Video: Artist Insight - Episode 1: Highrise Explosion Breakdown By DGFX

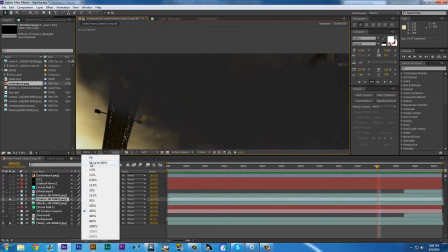It wasn't as I
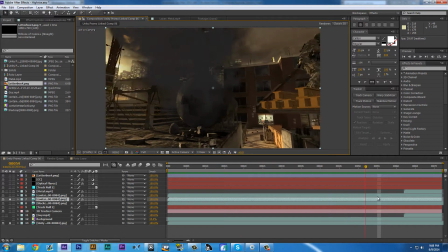kind of wanted to really have those blacks and the grays kind of smooth out and give it a little bit more depth.
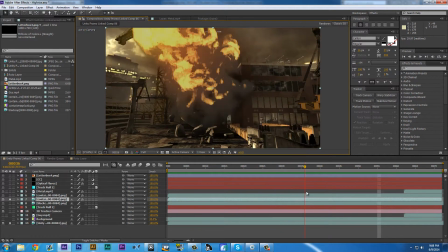Right now it looks really flat. The smoke looks really flat. And yeah, so after I dropped it into After Effects,
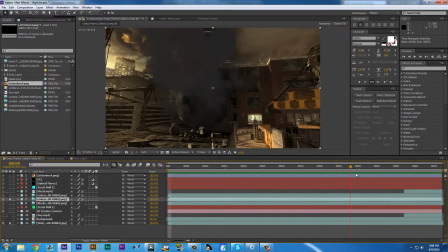the first thing I did was I had to look out for anything at the rotoscope, and right here it's pretty much the first major cause,
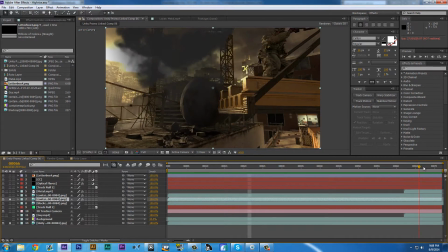and it was this guy and this girder, those beams right there. And all I did was duplicate my base footage, and I added a rotoscope effect to it, and that is this one right here.
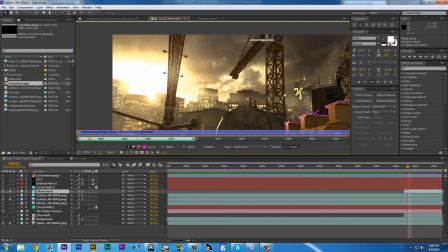As you see, if we go to the layer, you can see right there I did a rotoscope,
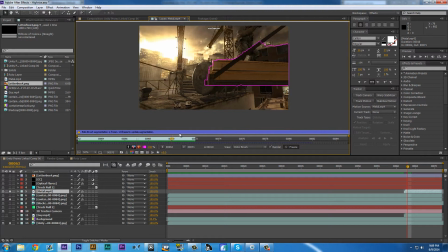and that was actually probably the biggest pain to do with this, but it turned out pretty good.
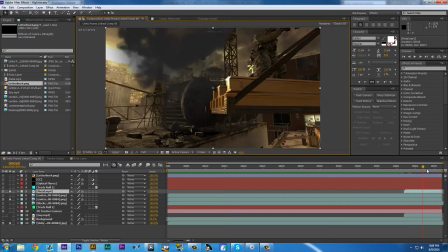I'm happy with it. As you can see, it goes right over. It's not perfection, but it gives it enough feather to actually kind of look like the smoke is over it a little.
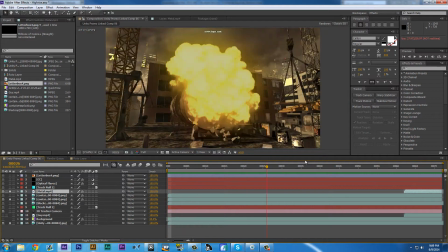And that's pretty much it. Now going to more into adding other like lightning effects and all that.
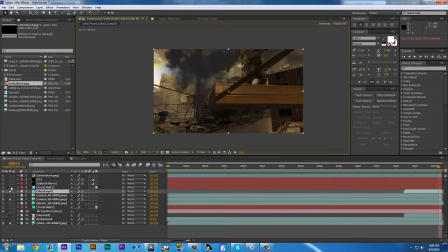The sun was right here, so I kind of wanted to mock the sun up with optical flares.
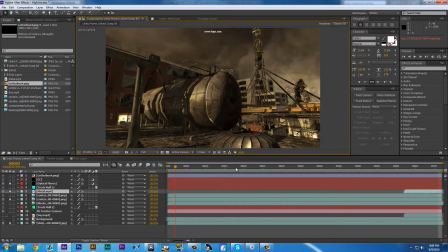I gave it a good sun flare look.
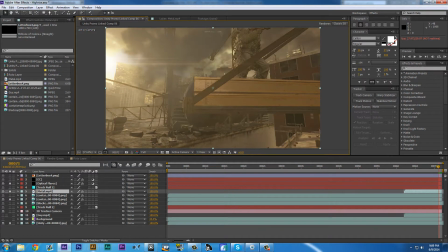Like right there, it hits it perfect, because as soon as the sun's visible, it starts to really glare the scene,
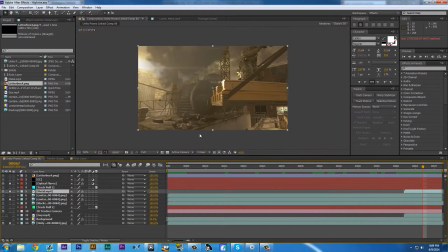and all the brights in here actually start to bright up too,
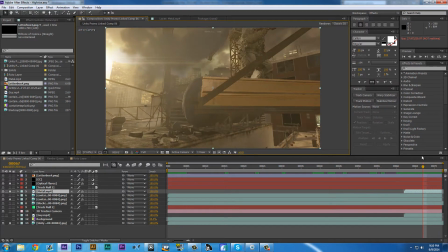or really start to show themselves, so it gives it a really good effect. Now the color correction,
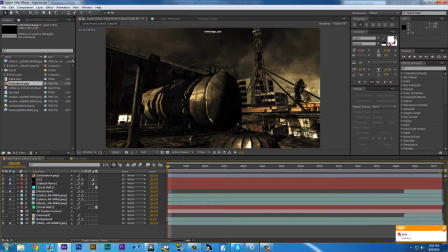I didn't know exactly what I wanted to do with the color correction because I didn't have it created before I finished the edit.
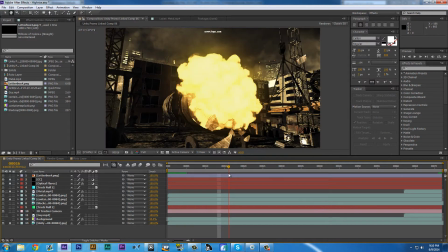Normally what I do is I do all my scenes and everything, then I come up with a color correction for all of them at the end.
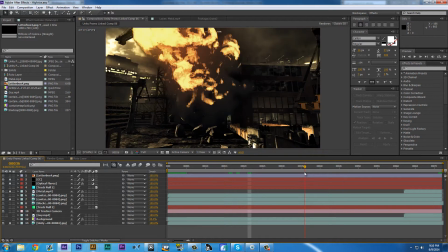So, and color correction came out pretty good. It really kind of brought the fire a little bit more.
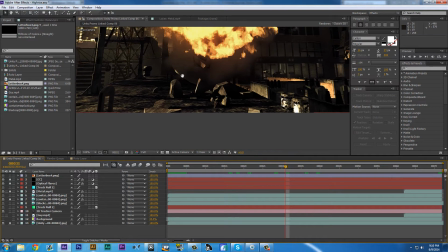And the one color correction I had was just a little too dark, and it didn't.
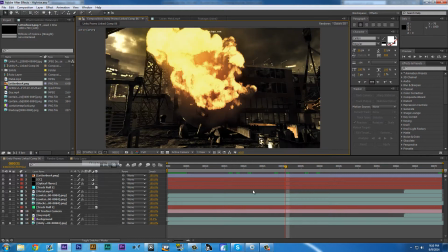I wanted these bricks to kind of show off too right here, or chunks of metal.
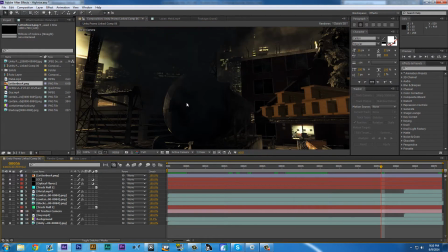And yeah, that came out good. And I wanted something also kind of dark to where it would hide this as much as possible, how it didn't come out that great as I wanted.
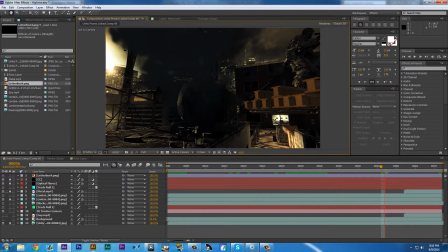So, but it all came out pretty good, and I'm very happy with it.
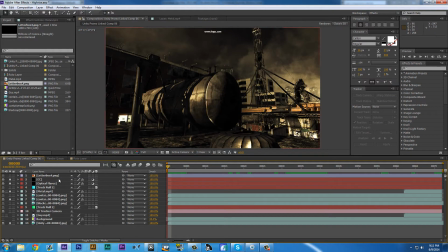and also the sun flare kind of adds to it. And lastly, we have the letterbox, simple as that. And that's pretty much just all that went into it. A pretty, I would say, almost basic scene. It was really 3D heavy, and that's what I wanted. That's kind of my passion.
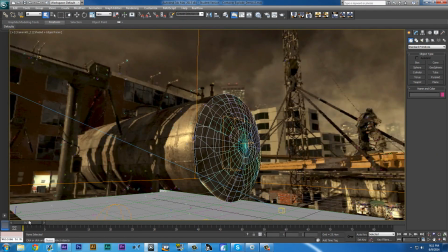I like working with 3D work and everything like that, and doing models and scenes like this.
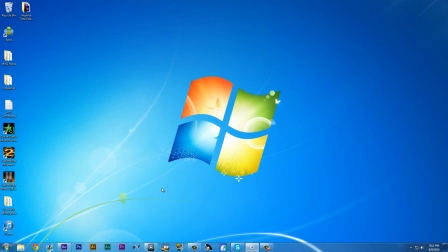But that's pretty much it, guys. This was DGFX, and I guess I want to call this artist insight. Kind of brought you into exactly what I was thinking and going through when I was approached with this scene right here. And yeah, if you like this, I'll probably do some more.
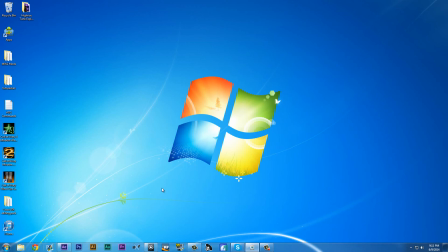And if you want to check out Unity Trickshot's promo, click below in the description, or I'll have annotations somewhere around here. And that'll be all. Have a good night, guys. Peace.